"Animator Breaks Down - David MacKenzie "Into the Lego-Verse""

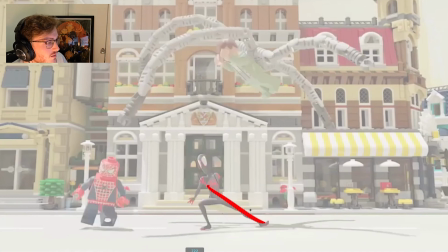And then you got this big smear where the head stays, like you can see that spacing. The head roughly stays in the same position, but the body makes a bigger space. So again, this is that slinky action.
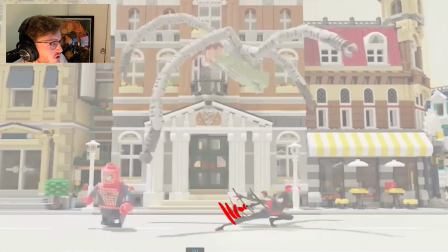And then he hits with these big smears, which is a very cool little smear lines here.
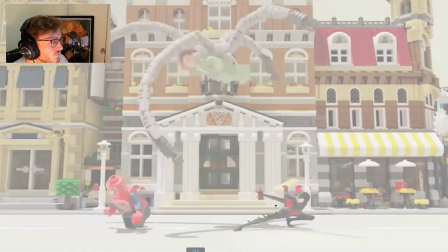And he hits straight into that pose. And then he's just got some cushioning settles on the actual smear lines themselves.
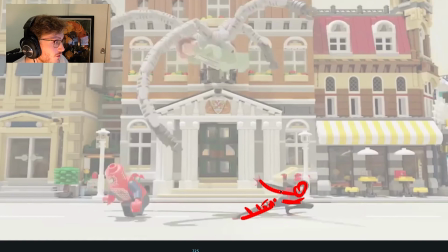I'm learning a lot here as well. It's pretty awesome. And the little anticipation here where he's bending forward. This is awesome.
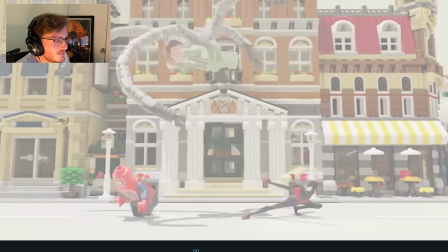Bonk. And you can see the spacing on the head has this really nice cartoony hang time feeling here.
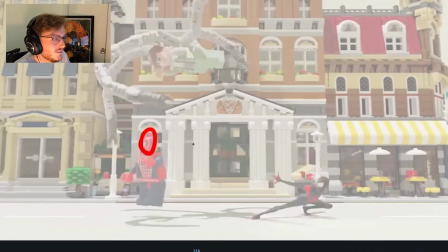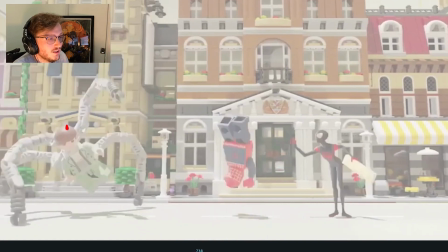And then I like how the action of the body follows through the action here on Doc Ock.
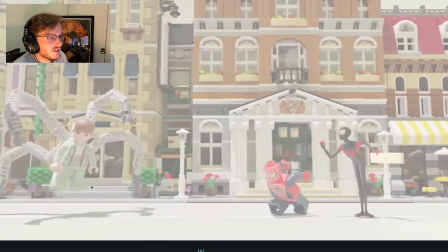He swings around.
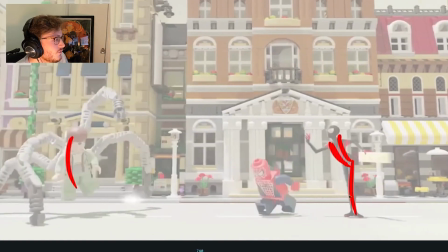And again, this is really fun. This is kind of cartoony. I feel like this pose is maybe outside of Miles. This personally to me starts to feel a little out of character, but it's a nice appealing pose.
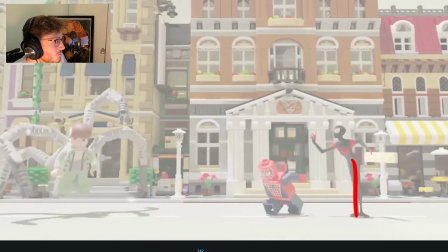I will say that.
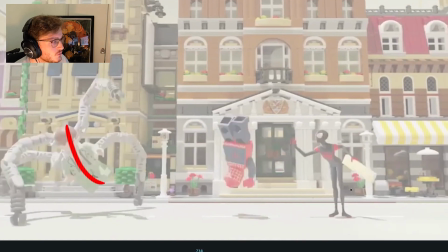It kind of feels like, in terms of the attitude, I think this could work for Miles, where he's like, excuse me, like, can I help you?
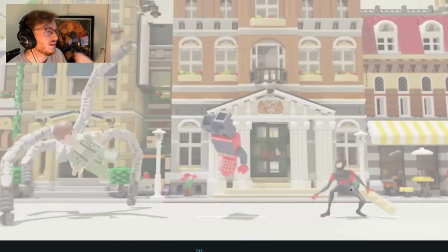Like, can we pause for one moment? Like, who are you guys? That's how, like, this pose reads to me, where he's like, excuse me.
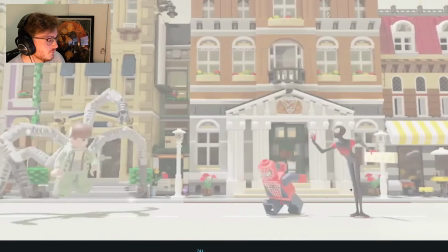But I feel like the pose itself starts to feel out of style.
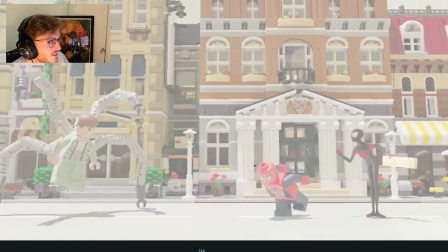This is awesome. So we have one frame to ease out here. I'll just put EA, ease out. EA. EO, sorry. So I had a bit of a brain function there.
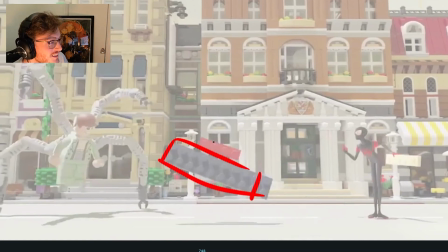And then he hits straight into these Lego pieces for the smear, which is awesome.
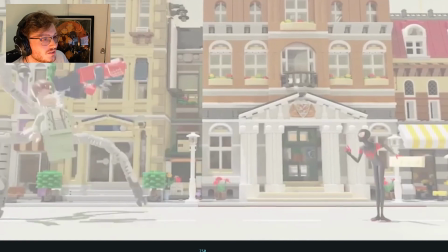and then bonk, goes back into character.
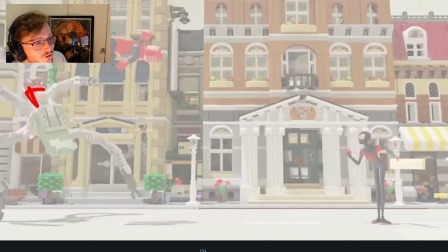And you feel like the head starts to come off of his body and the hair starts to come off, which is awesome.
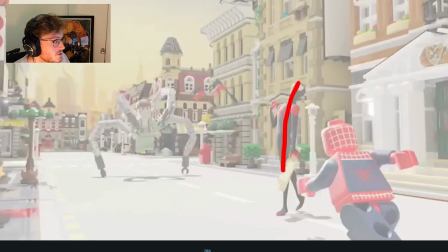I love this change with Miles as well. This, again, is a really nice pose, nice line of action, slightly separated by the leg. And you got simple and complex. It's very nice.
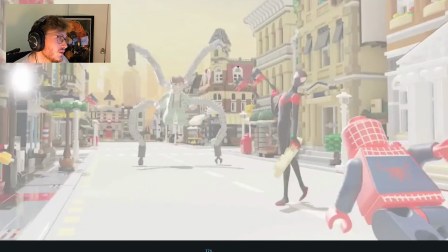Again, slightly outside of the style of Spider-Verse, I would say, in terms of posing, but for the comedic effect, I think it's really nice.
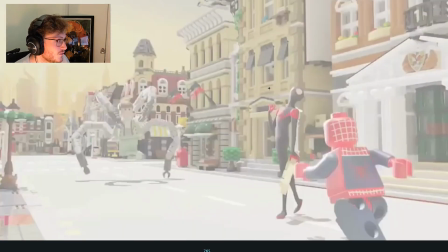Where he's just like, what's going on, guys? And he follows him, and he's like, okay, I guess this is happening.
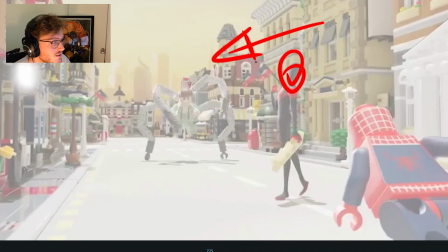And then there's a beat where nothing else moves. And Miles then has a take to look at Doc Ock as he's anticipating.
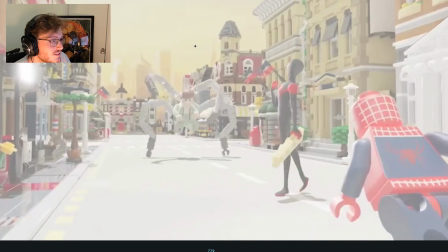Or maybe he kind of settles down. He kind of does this like clench, pincer, like, I'm gonna get you kind of mood.
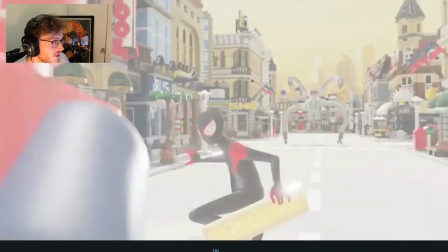Nice little anticipation from Miles here.
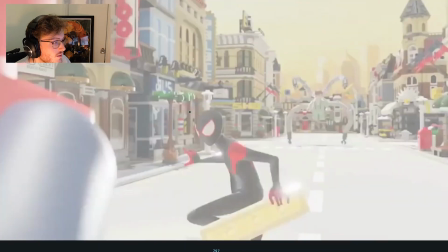He kind of hits into that.
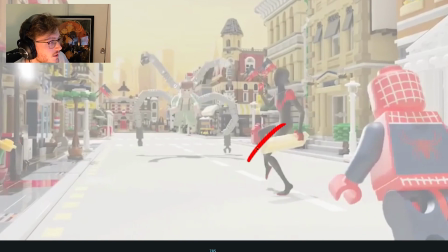I feel like I probably would have led the leg a bit more here so that we have a bit more offset in the body.
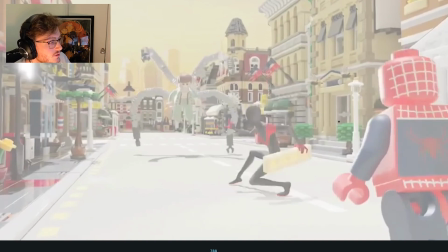And then the rest of the body kind of catches up.
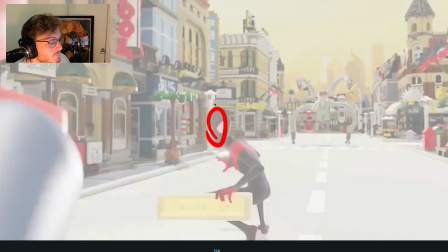The head does feel a bit too isolated for me here.
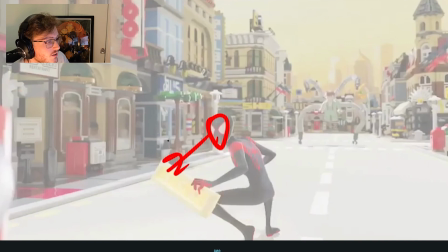It feels like it's disconnected from the body, so I would have had that turn ever so slightly just to have that connection.
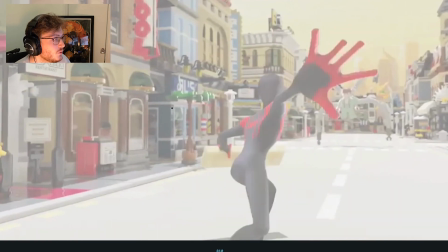And then again, he's playing a foreshortening here, so you can see how this hand gets bigger.
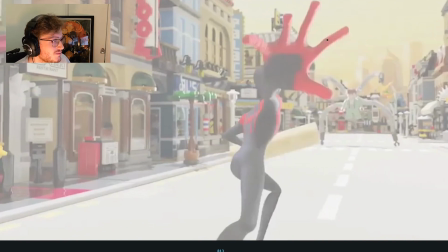Would have been nice if there was a bit more thickness to the forearm getting thinner, but I mean, there's certain certain rig limitations.